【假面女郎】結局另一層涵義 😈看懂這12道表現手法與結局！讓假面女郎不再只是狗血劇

美貌在知道了媽媽就是假面女男後導演突然來了一個窗簾飛起
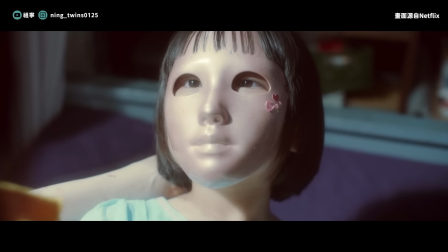(8:11)
媽媽抱著小女孩兩人臉上都戴著假面的畫面甚至是媽媽臉上的面具沾滿了血這幕很有意思我覺得這也在說當美貌知道了母親是假面女男後
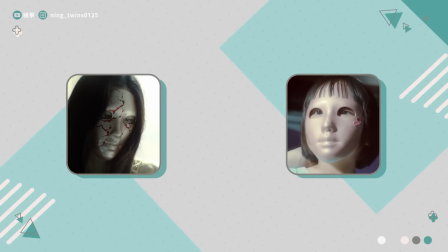(8:24)
你就必須承擔起是殺人犯女兒的命運所以兩人都戴著面具如今世人不會在乎她們長什麼樣子是什么样的人性格好或坏只会在乎他们一个是连续杀人魔这个假面是世人暗上的而美貌纵使是个孩子
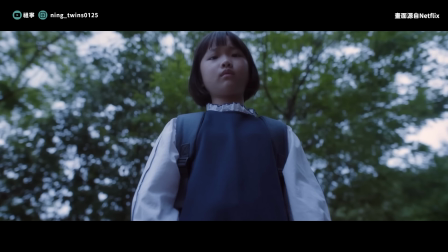(8:41)
也被迫戴上假面隐藏真实的自己才能够保护自己免受于伤害
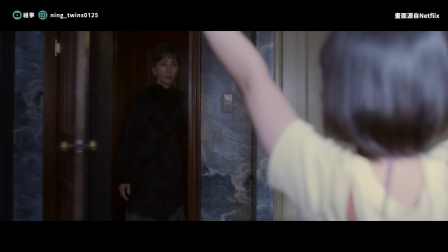(8:47)
过往的天真单纯一去不复返从今往后他都必须为这个身份付出代价
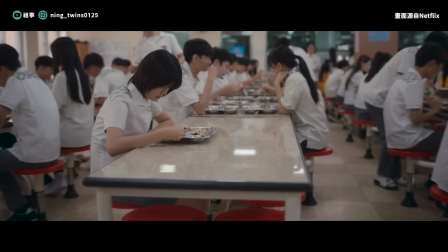(8:52)
纵使他明明很渴望拥有朋友亲人但他也不再胆敢奢求
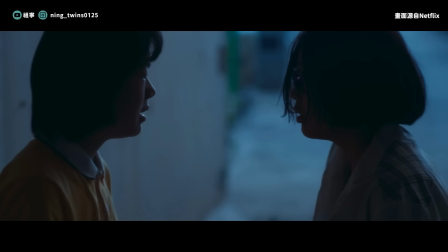(8:58)
因为对其他人而言她就只是杀人犯的女儿长大后的美貌对母亲只残留厌恶甚至就连外婆说不想跟妈妈一样吧
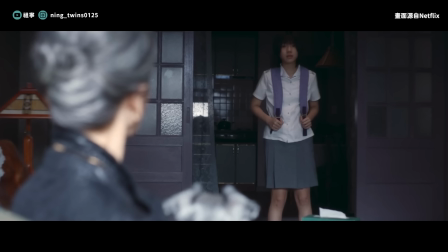(9:11)
美貌却说不准说她是我妈妈甚至因此会对网络上漂亮的女生留下恶意的留言
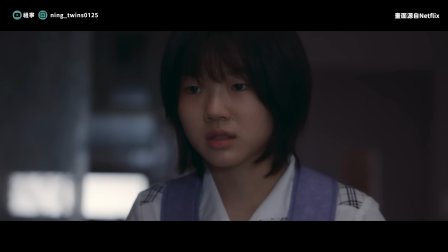(9:17)
对母亲的厌恶埋怨其实也会让美貌厌恶自己这种亲属关系又爱又恨的情感其实很复杂同时非常的痛苦回顾女主角貌美的人生他曾说就连他妈妈都不曾称赞过他漂亮我觉得家人真的是一个人和这个社会互动的开端
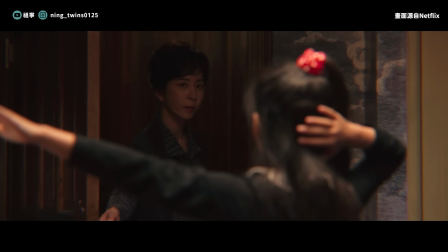(9:36)
也像是一面镜子家人如果从小就称赞冒美
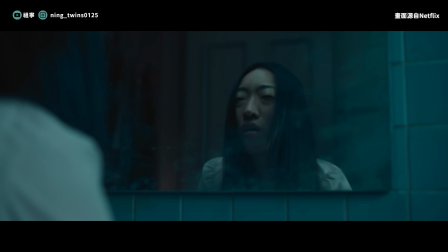(9:41)
让冒美有建立起自我的信心可能也不至于被这个社会摧残至此就会有底气想着至少有我的家人爱着我其实同样的道理在悟男身上也可以应用
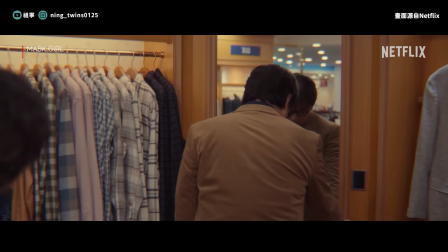(9:53)
对悟男来说妈妈表面上以他为傲却又编织了谎言仿佛在说物能是个让人丢脸的儿子一样
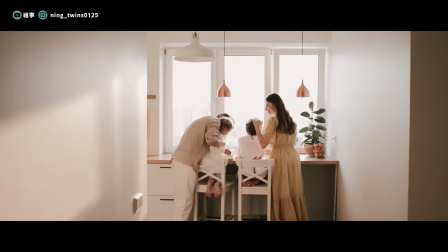(10:02)
家人实际上是每一个人成长于社会中的盾牌倘若连家人都不能给予这个人最基本的喜爱、信任那也很容易让这个人失去在这个社会中生活的底气而美貌也是因为是假面女郎的女儿仿佛也几乎要复制了母亲的人生开始对这个社会充满埋怨
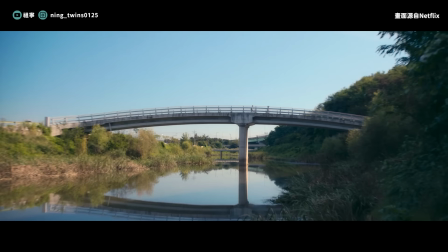(10:26)
益春逐渐打开了美貌的心房两人在玩乐时从桥上走进了隧道
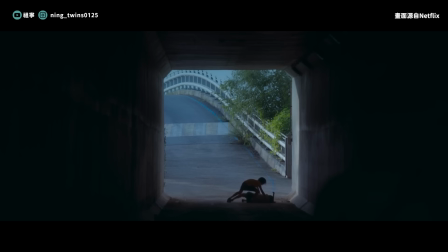(10:32)
这个隧道在后面又再度的出现了一次说明这个场景别有寓意实际上隧道在影视中也往往象征着重生的意涵
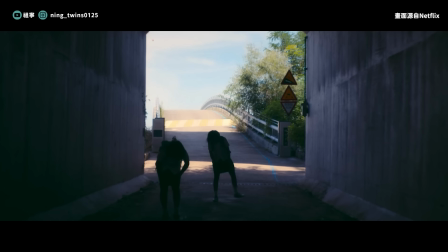(10:43)
走过隧道人生将会迎来全新的面貌然而在这个剧情中逸春和美帽走进了隧道却没有走出去的画面
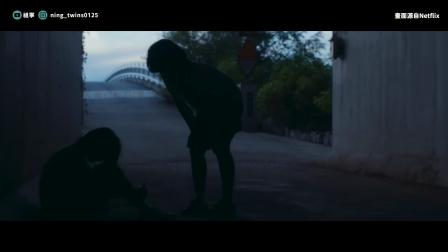(10:51)
甚至最后在隧道中打了起来我觉得这在说,美貌本来可以因为益春
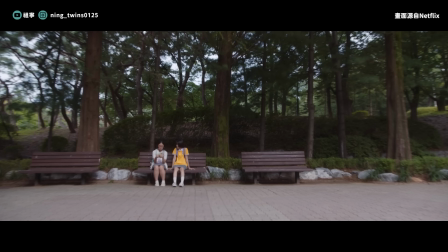(10:57)
改写她的人生剧本试着想一下,益春和美貌真的一直友好下去
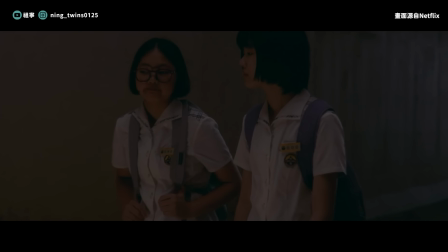(11:02)
也许美貌就不会持续的怨天游人不会再认为全世界都不喜欢自己也不需要去辣潮年糕的阿嬷那里她也可以放下全身上下的刺更友好的跟周围人相处渐渐的得到更多的爱和认同自己的机会然而金庆子的诡计却让益春和美貌在隧道中打了起来
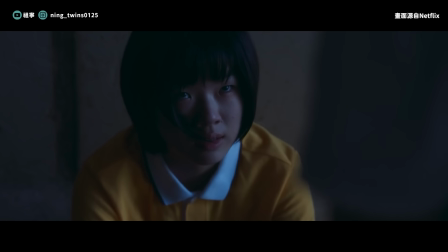(11:23)
也變相在說美貓其實本來可以因為一春展開全新的人生
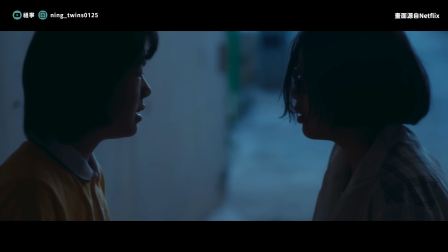(11:27)
但卻因為假面女郎的女兒這個自卑感讓美貓吃吃無法獲得新生貓美自首審判的劇情都很快就交代過去了
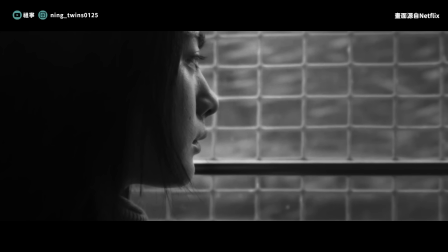(11:41)
但卻在車上時有個行為我第一次看時就覺得有點奇怪明明應該是心如死碎的貓美卻在窗戶上喝氣
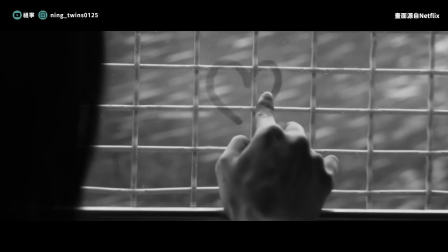(11:51)
並且化出了愛心這個行為有點孩子氣劇中的貌美和漫畫中不一樣的點也是在於她是自首的這也說明了貌美不再渴望了五光十色的世界和世人們的認同那她的自首是為了什麼呢?